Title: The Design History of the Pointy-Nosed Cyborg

After consuming West Side Story and a bunch of James Dean movies, Ishinowori combined the story of the Jets gang of New York City with the whole vibe of James Dean, even naming this American character after Dean's character Jet Rink from the 1956 film Giant.
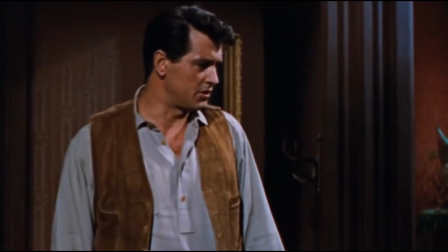251s What's this about Jet Rink?
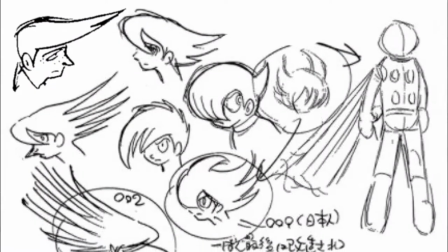253s
As for the actual design of the character, well we actually got a little bit of insight into how 002 and the main character 009's designs branched off of each other.
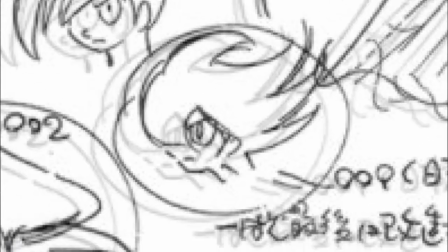261s
009 becoming the blueprint for every shounen protagonist, and 002 borrowing heavily from the theory behind Duke Red's design.
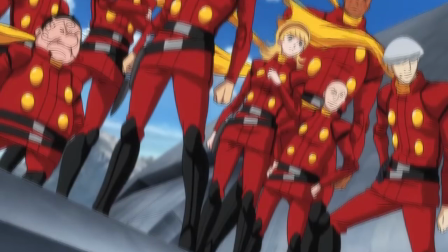268s
After all, Ishinomori isn't trying to reinvent the wheel here. What he has is an international team of nine humans who all need to look unique from each other.
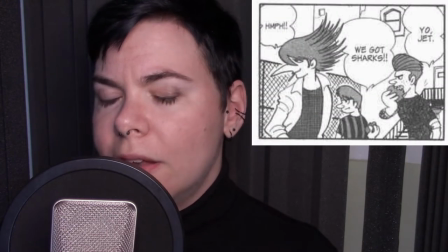275s
What I think happened was he got to 002 and he thought to himself, I need to make it instantly clear to the reader that this is the epitome of a western dude,
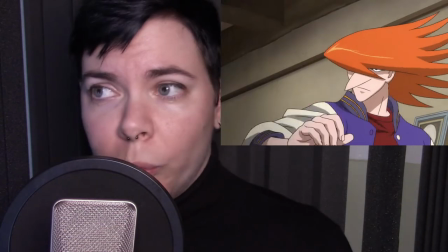283s
an American without having to deck him out in the red, white, and blue. White American character, give him a big nose and some sweat back hair so he looks like an eagle.
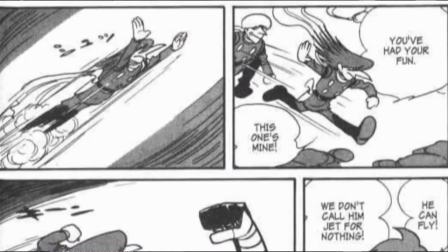291s
It also goes really well with the character's theme, he really is a bird. His particular cybernetic power are the jet engines in his legs, giving him the ability to fly,
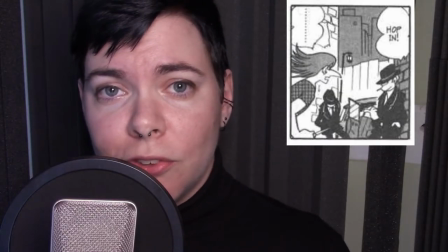300s
as if the men in black that abducted him turned to the scientists and said, his name is Jet,
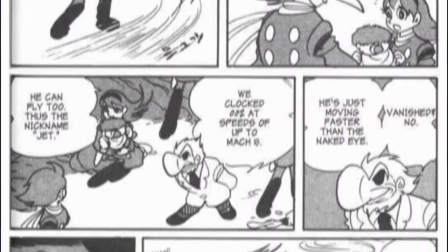304s
do something with that. He's also particularly speedy, having the same acceleration ability that the main character has just...not as good.
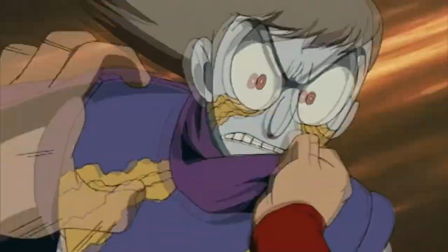312s
In terms of personality, he tends to fluctuate wildly between aggressive street punk and caring big brother type. So those are his three associations, flight, speed, asshole. Keep those three things bookmarked in your mind because they're important as we go forward. Alright, let's be real, from this point on I'm going to be referring to this character as Jet because it's four less syllables than 002. I could go on and on about Jet, my closest friends know that for a fact, there's nearly 60 years of content for this character, but I think I might save that for another video essay,
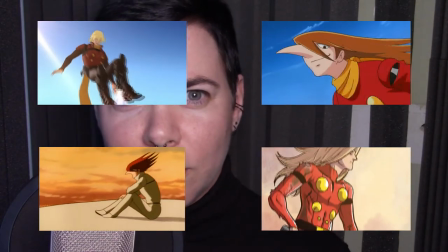342s
perhaps one where I rank all the different designs that this character has gone through. Spoilers, this is the worst one. What I will do instead is go over some of Ishinomori's iterations of this character. Yes, Ishinomori used the same star system concept that Tezuka had, though to be fair most of these feel more like cameos than the character actually being treated like an actor.
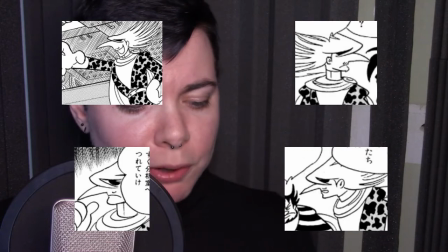360s
There's the mustachioed nameless villain from Android V, the bearded Mr. Tequila from Guy Punch,
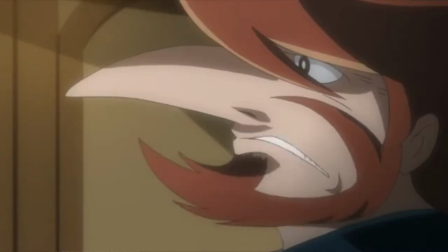366s
but more importantly there's this mustachioed and bearded character from the alternate universe cold war manga 009-1. You know how when you don't feel like renaming a file so you just iterate it by one? It's like that. This guy goes by several increasingly obvious names.
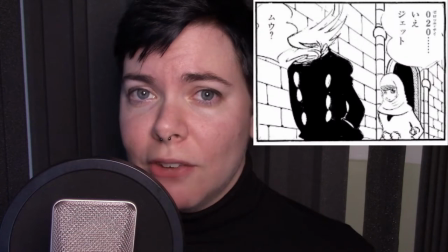380s
In the anime he's introduced as Mars, and in the manga he's introduced as Agent 020, and eventually it's revealed that he's really just Jet. From here Cyborg 009 went on to be a popular on and off again manga series, a part of Japanese pop culture,
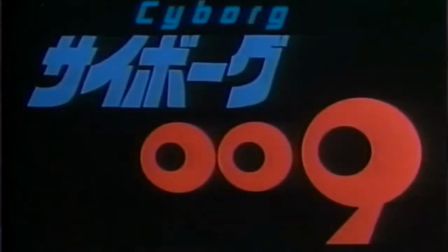395s
anime adaptations including a Saturday morning cartoon series in 1979, and a full length sci-fi film in 1980 with even more to come in the new millennium. But let's not write a Shinomori off just yet because something really peculiar is going to happen in the 90s and it's only going to be the beginning.
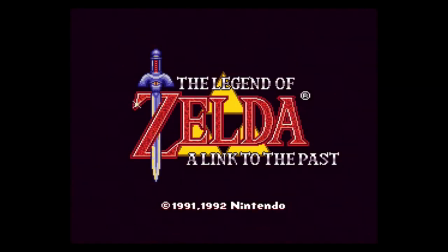413s
As Nintendo was gearing up for their 1991 release of The Legend of Zelda A Link to the Past, They approached Ishinomori, now legendary mangaka, to commission him for a comic based on the game. I can only imagine Ishinomori's response was something like, Sure, on one condition. At this point, Ishinomori is in his 50s and likely not picking up the controller on his Super Famicom. I imagine a Nintendo intern orally dictating the vague plot of Link to the Past to Ishinomori as he takes
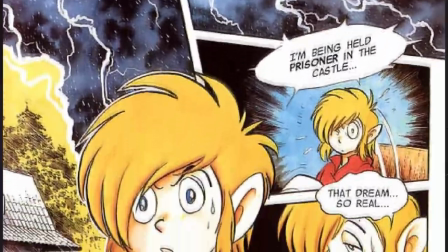441s
likewise vague notes because while the manga does touch on some of the key bits of the game's plot most of it feels completely unrelated,
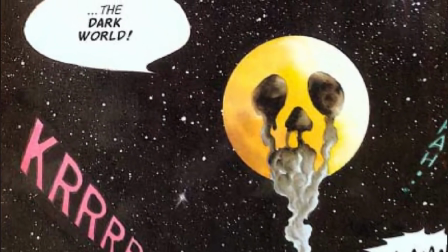448s
but when he gets to the dark world part of A Link to the Past, a corrupted version of Hyrule that turns the Hylians that wander into it into monsters reflecting their hearts, Ishinomori totally gets it. His whole thing is the act of walking a tightrope between being human and something completely other.
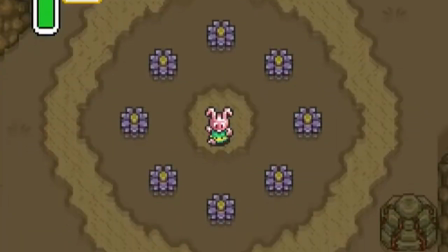464s
In the game Link is turned into a pink bunny wabbit to show that at his core Link is a pacifist,
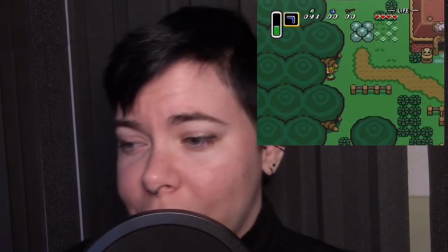469s
but Ishinomori likes drama and he must have known about all the times that Link took a few too many sword swipes to a poor defenseless chicken.
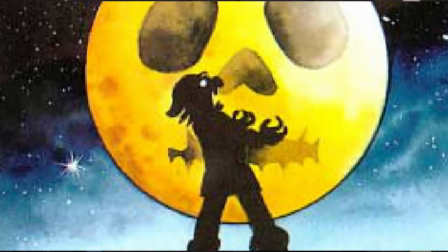476s
In the manga, Link begins to turn into some kind of beast.
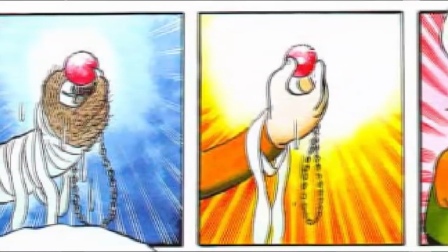479s
Link is eventually able to stave this off by obtaining the Moon Pearl, a magical item that restores a Hylian's original form in the Dark World.